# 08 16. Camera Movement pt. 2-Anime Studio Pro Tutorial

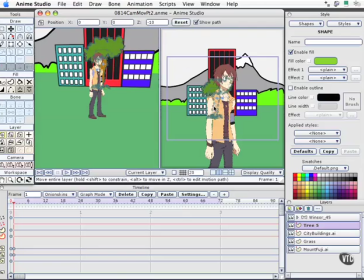247s
And we'll go ahead and move that layer around now so we can see it right there. And I'll lower it a little bit so it looks like it's closer to us than the buildings are. Now, this is where we need to get into some very specific behaviors of the tree, because we're going to duplicate this.
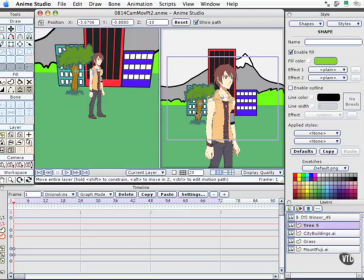265s
This is not a case where working with particles is desirable, and in fact, we're going to want to actually only have a few trees and not a whole host of them like we had in the particle section.
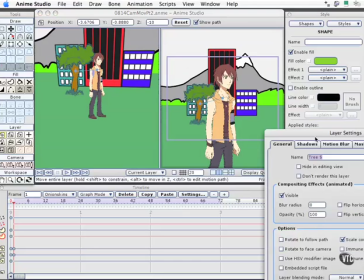274s
So I'll come to tree, double click on it. Our dialog box for that layer opens up,
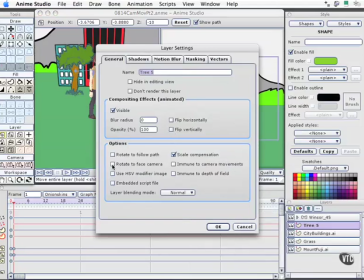280s
and what we'll want to do is come down here to our options and have rotate to face camera and select OK.
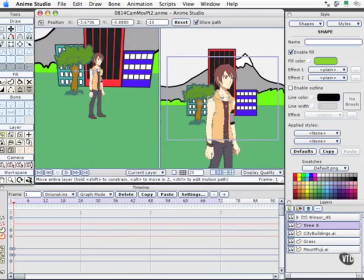289s
Now in this view, we'll go ahead and come back to our orbit tool.
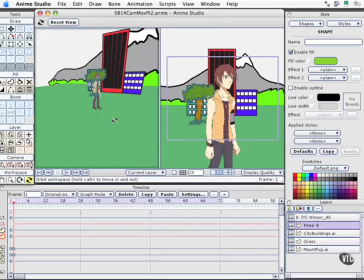293s
The primary reason for this is, of course, that if we don't have the tree rotating to the camera that we actually render out of, You
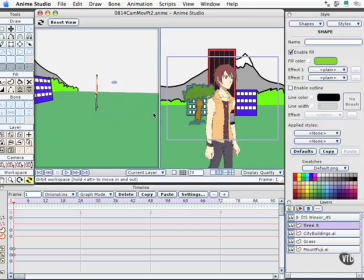301s
can tell that it's flat, just like we see Windsor disappearing right there. Just not a good scene.
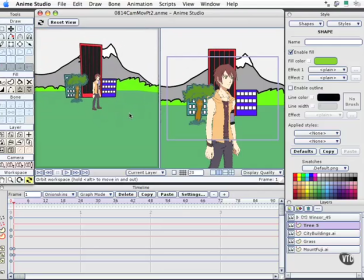306s
So we're going to have the trees and Windsor rotate to meet the camera.
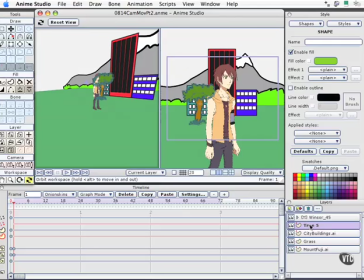311s
Now, since we've created that effect with the tree, I'll come back to our layer movement tool. We'll select this other view, and now I'm simply going to duplicate this tree. It automatically changes the number of it, so we're now at tree 6. I'm going to move this over here a little bit further.
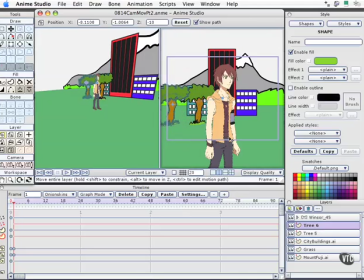329s
And obviously these trees are duplicates. We could bring in new ones, but we're going to invoke a little function, which is kind of nice, that will blur them as we do our final render. We'll go ahead and duplicate tree 6. That will now become tree 7.
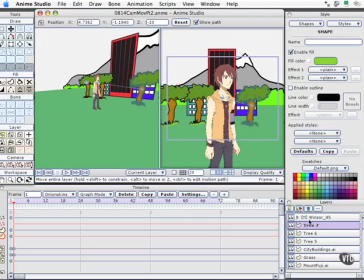345s
Actually, I want some trees over here on the right side. We'll repeat that process again.
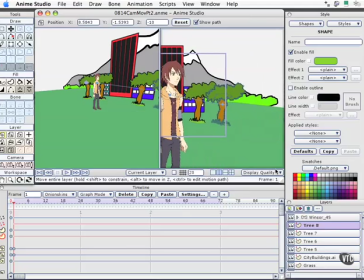350s
And I'm going to go ahead and drag my scene a little bit, and we'll do that one more time. So we wind up with quite a few trees right here, and we could stagger them back in space if we want. I won't do that right at the moment.
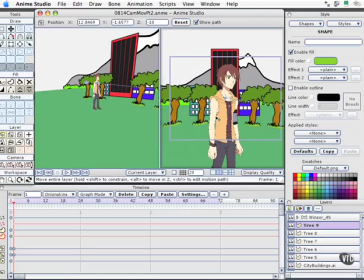363s
In our next movie, we'll go ahead and set up the camera moves and the final render settings to get our camera moving through our scene in Anime Studio Pro.